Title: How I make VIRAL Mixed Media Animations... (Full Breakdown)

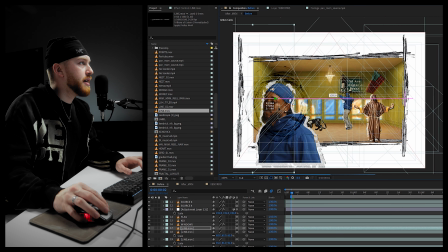20:33 Like this, move the timing and then duplicate it, move it to the other side and move it again. Okay. So yeah, this is looking super cool already.
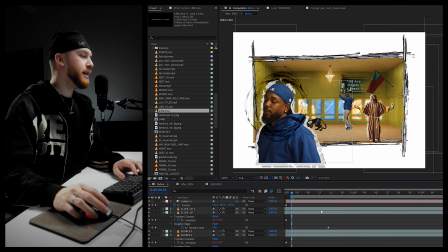20:46 Obviously, this is not filtered through the MXM plugin yet, but you can already see where we're going with this.
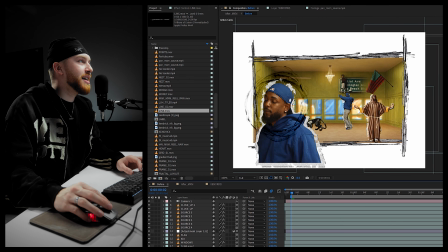20:52 Now, we're gonna texturize this white background. So one cool trick I like to do is to use a fire overlay, which crazy enough works pretty much all the time.
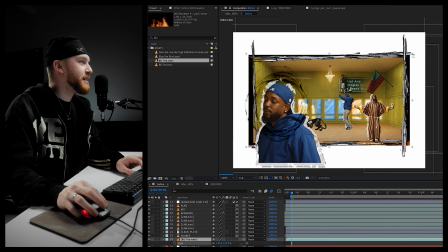21:02 So we're gonna use this fire overlay, scale it up a ton, like this.
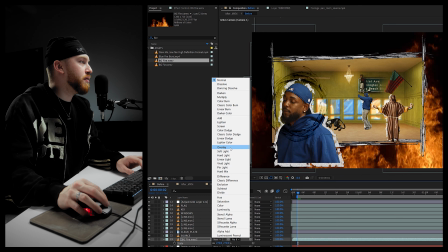21:08 And then I like to play around with the blending modes and find something that doesn't really look like fire,
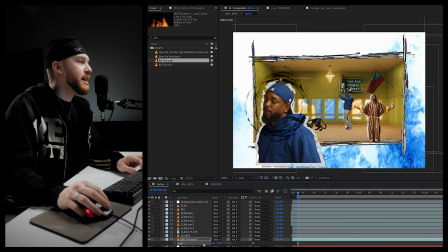21:14 but just adds enough texture to where it looks nice. So I think we're going to use the exclusion blending mode, but we're going to add a hue in saturation and make it feel sort of like a brown color.
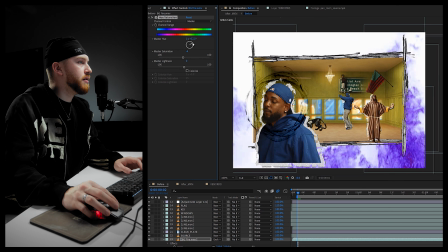21:30 So let's see if we're able to do that. Where's the orange? Okay, let's see. Yeah, so something like this, desaturate it a bunch, and then well, we're gonna brighten it up a little like that,
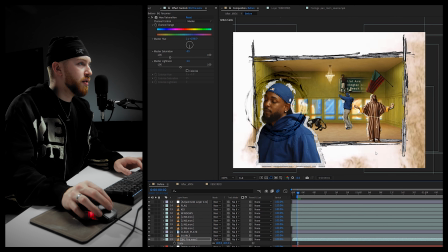21:49 and I'm gonna scale it up like crazy so that we don't necessarily understand this is a fire overlay.
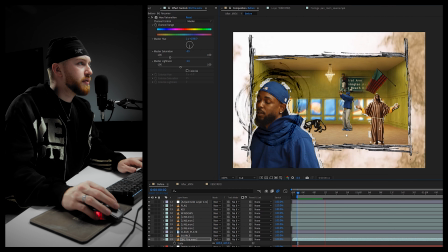21:59 So as you can see, this adds a lot of motion and stuff.
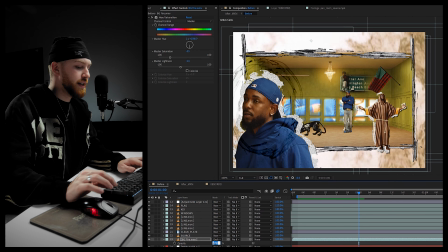22:03 We're gonna tone it down a little bit.
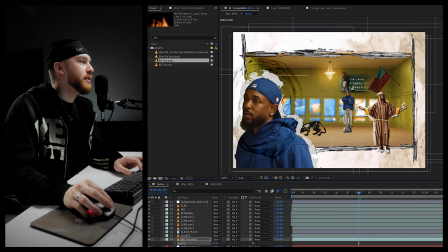22:06 And I also like to just go crazy with all the other stuff and add a bunch of doodles once again.
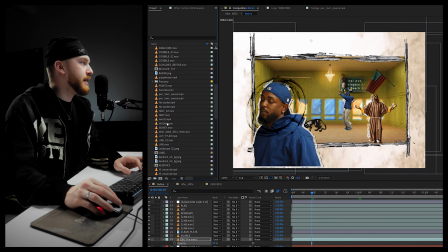22:13 One of my favorite ones is the mosaic one. That is essentially this.
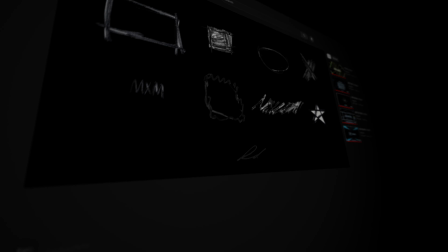22:20 By the way, if you want to get this mixed media doodles pack for free, just head to the description down below and I will have a download link for that.
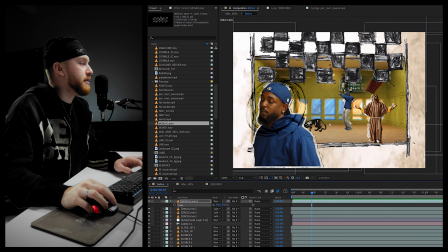22:26 So we're going to position this mosaic overlay real quick.
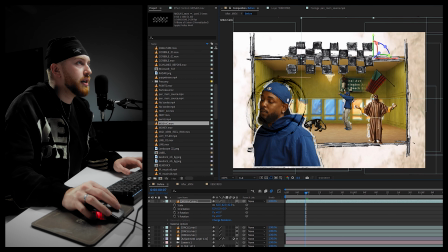22:30 Set it to 3D, put it in the corner like that. Boom. So this should be fine, I think. Yeah, this is looking fine.
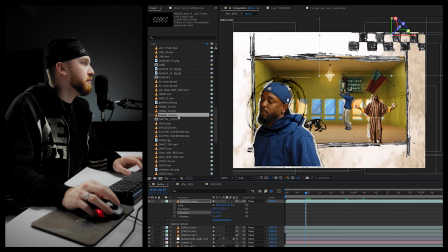22:43 And maybe another frame. This is such a messy project, but that's how you get the best results.
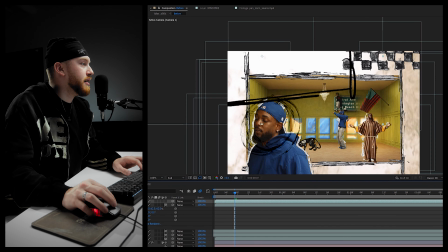22:51 It's with a messy timeline. All right, set it to 3D, scale it down.
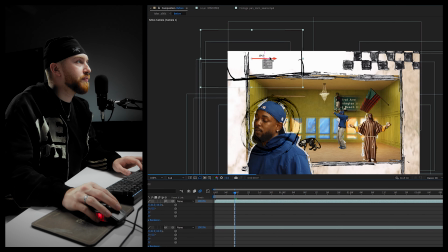22:57 Boom. Okay.
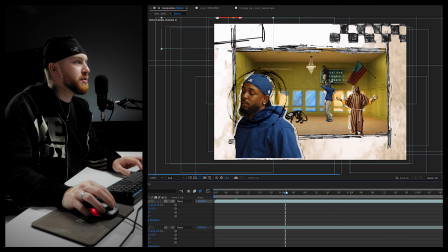23:01 And yeah, I mean, this is looking pretty close to the original animation we had, as y'all can see.
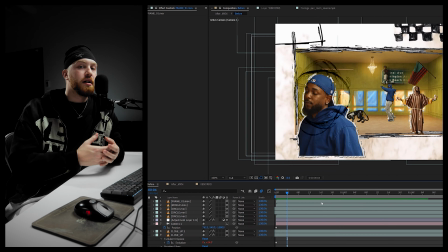23:07 And it basically took us 30 minutes to do. So all that's left to do is to filter this animation through the MXM plugin.
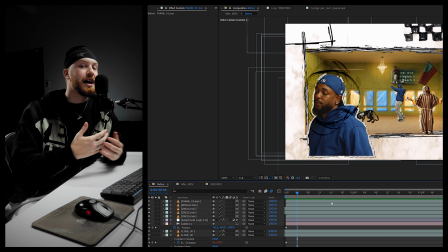23:14 The original one was filtered through the MXM V2 model, which isn't available for public right now at the time of recording this video.
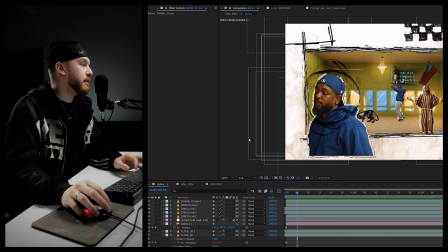23:21 But we're still gonna do it with the V1, and I'm gonna show y'all how to do that.
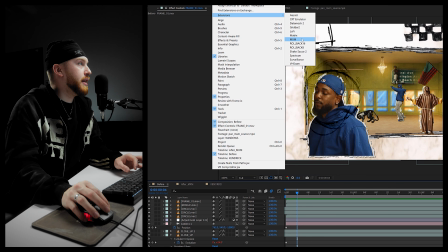23:26 So we're gonna go to Window, Extension, and then MXM. As you can see, it's gonna boot up.
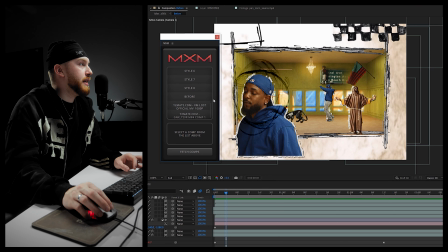23:33 Next, we're gonna fetch the comps. And then you just want to select whichever comp you're working in. So mine is the before comp. Hit launch, wait for it to load, and as you can see, it's going to load right up.
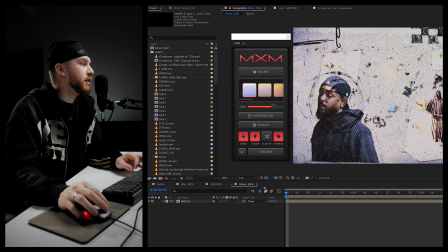23:45 And then you can customize all the settings you want. I also always do this little trick where I go to the main layer
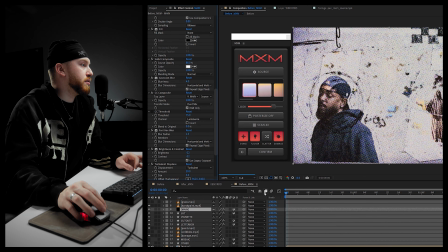23:53 and turn off the threshold effect to get some different color rendition.
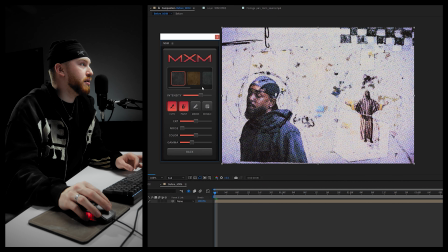23:58 And yeah, I mean, now it's really just a matter of playing around with the different settings, going with your favorite ones. I'm gonna bump this up a little bit, the colors, maybe play around with the gamma quite a bit, as this is a super bright animation.
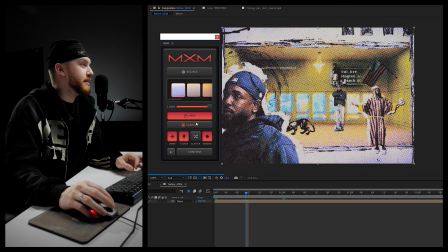24:18 But yeah, I'm also gonna posterize it to 8 FPS and set the scan to 2x.
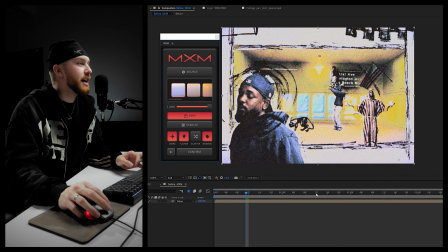24:24 And shit, I mean, as you guys can see, this is looking crazy.
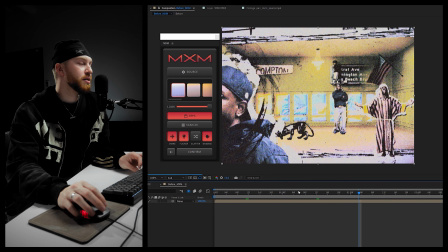24:28 It's obviously a different style than the V2 model, but I think it is amazing.
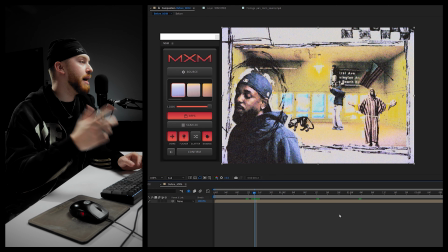24:36 So as you can see, the result looks absolutely crazy. I'm still going to show you what it looks like if we filtered it through the V2 model.